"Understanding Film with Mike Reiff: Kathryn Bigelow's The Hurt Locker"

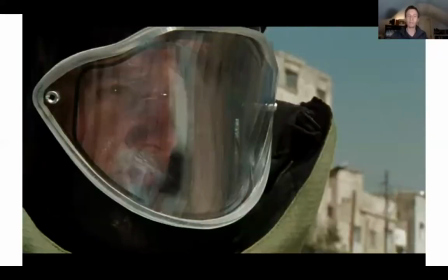We see through the eyes, literally of this taxi driver, and then the Kuleshov effect also of Renner in his bomb suit. So this sort of human connection moment, even though we don't know what the taxi driver's intention is, we don't know what Renner is capable of by this point in the film, but Catherine Bigelow,
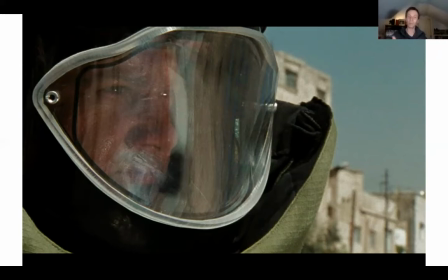even though it's tense, it's a new surprise in the sequence, slows it down so we have this human connection moment.
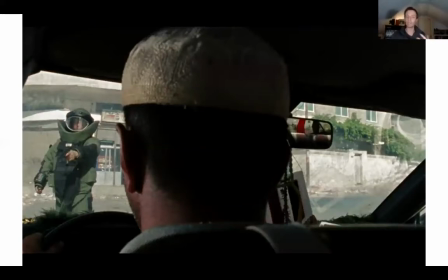He shoots out a window to try to move the taxi back. We can see he's not trying to do actual bodily harm to the taxi driver. And then the American troops sort of swarm in and carry him out. And he sort of ruefully laughs and says, you know, if he wasn't a militant yet, he is now in the way that he's being treated by everybody else.
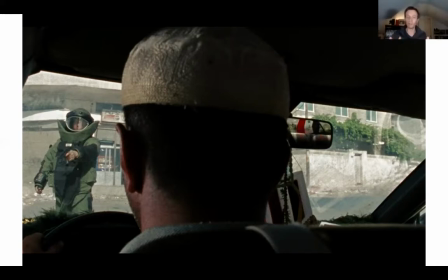The sequence then goes on and he finds one bomb and fixes it. And then he finds this whole nest of them.
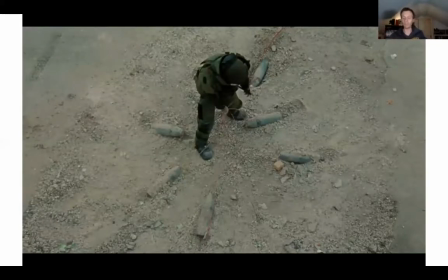So Catherine Bigelow's kind of moved from what's the tension, what's the problem to the taxi driver appearing. that problem's diffused, finding the first bomb, that problem's diffused in the way of this huge nest. So we have this incremental growth of problems in this sequence, classic building of suspense.
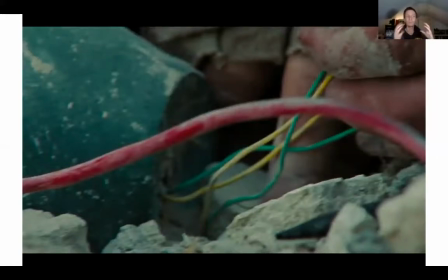But at the end of the day, instead of some kind of, again, gun battle or some kind of great bravado act of heroism, it's just down to getting in the dirt, getting his hands on the wires, snipping here, snipping there, the engineering, the science of diffusing a bomb. And that's the end of the sequence.
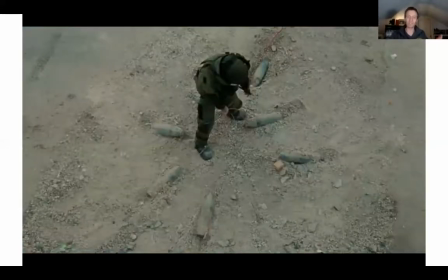And so we have all this tension building up and we have this sort of eerie sequence and we have the sound effect where like one part of the music's going up and one part's going down. It has that kind of off-putting element right in this moment. But at the end of the day in this film, what often happens is we don't want to see.
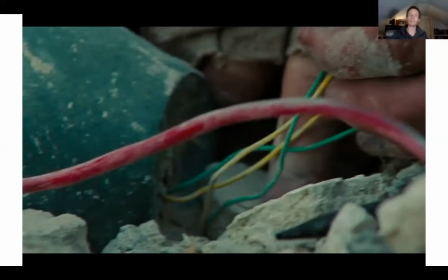A good outcome is not explosions. It's not guns going off. It's nothing. It's just a couple snips. And so this is sort of this interesting juxtaposition that Catherine Bigelow build throughout the film. all this tension and then the release is something very tangible and very analog and very sort of skill-based.
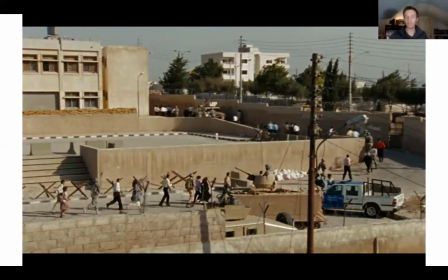One final sequence to break down here perhaps the biggest and lavish of the film is at a UN base so again we have this wide shot we
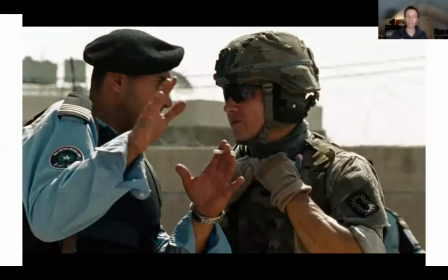have all these people streaming out of the UN base we have that local perspective someone that lives in Iraq is briefing Renner's character here on the
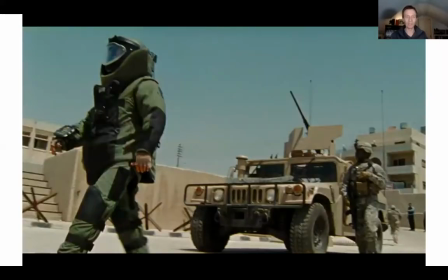situation. And again, we have that opening moment where everything's in control. We can see Renner in his bomb suit. We can see the Humvee. Everyone's walking in perspective.
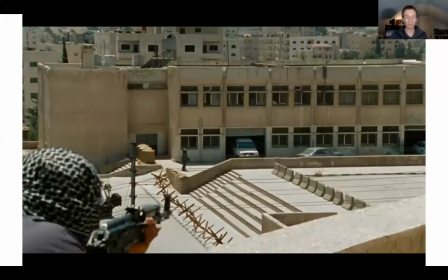This sequence, though, we have this moment where a militant sort of sneaks up. He has his rifle. We're not exactly sure what the intention is of this moment. Maybe he might shoot at Renner.
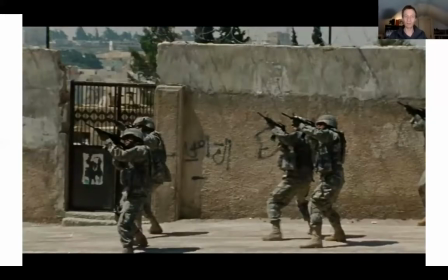It turns out something different. He fires off one bullet that erupts the gas tank. And I'll show you an image of that in the car. We see soldiers firing, but it's almost at that militant, he runs away. It's almost sort of an anti-gun battle, though. It doesn't lead to anything.
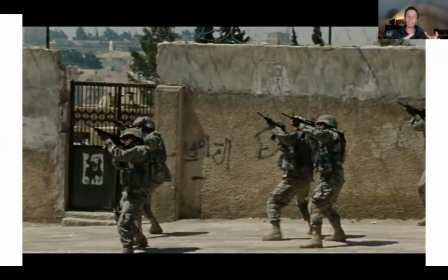And so it's, again, in the trend line of this film, that these kind of moments of guns going off isn't really what's going to solve the problem. It's going to have to be something else in this conflict. So the cars erupted in flames.
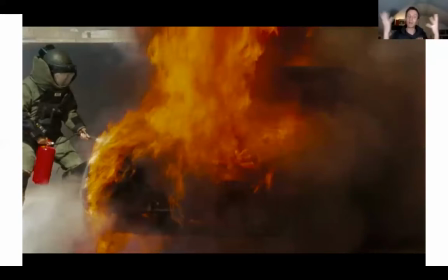Obviously, the militant wanted to just sort of heat up the bomb so they blow up instead of shooting at any one soldier. And we can see Renner there with this tiny little flame or fire extinguisher and he extinguishes it somewhat improbably,
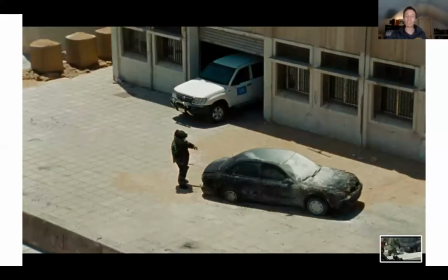but you know, I'm not a scientist, maybe that works that way. So that's right. So again, Catherine Bigelow, we have our first problem, the car is on fire,
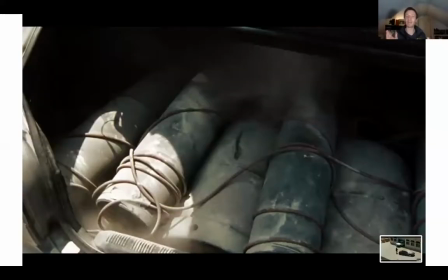he puts it out and he opens it up and there's this gigantic amount of munitions in there and he says there's enough boom in here to send us all to Jesus. So this is more than anything that he's confronted in his long career of defusing bombs.
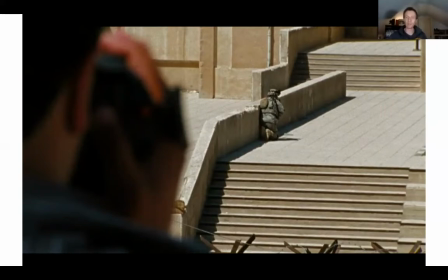The sequence then continues to build because it's such a wide space, unlike in the earlier sequences, this entire UN complex with all these people. But instead of that militant or maybe someone with a phone that might have ill designs, really fascinating part of the sequence is most of them are filming them.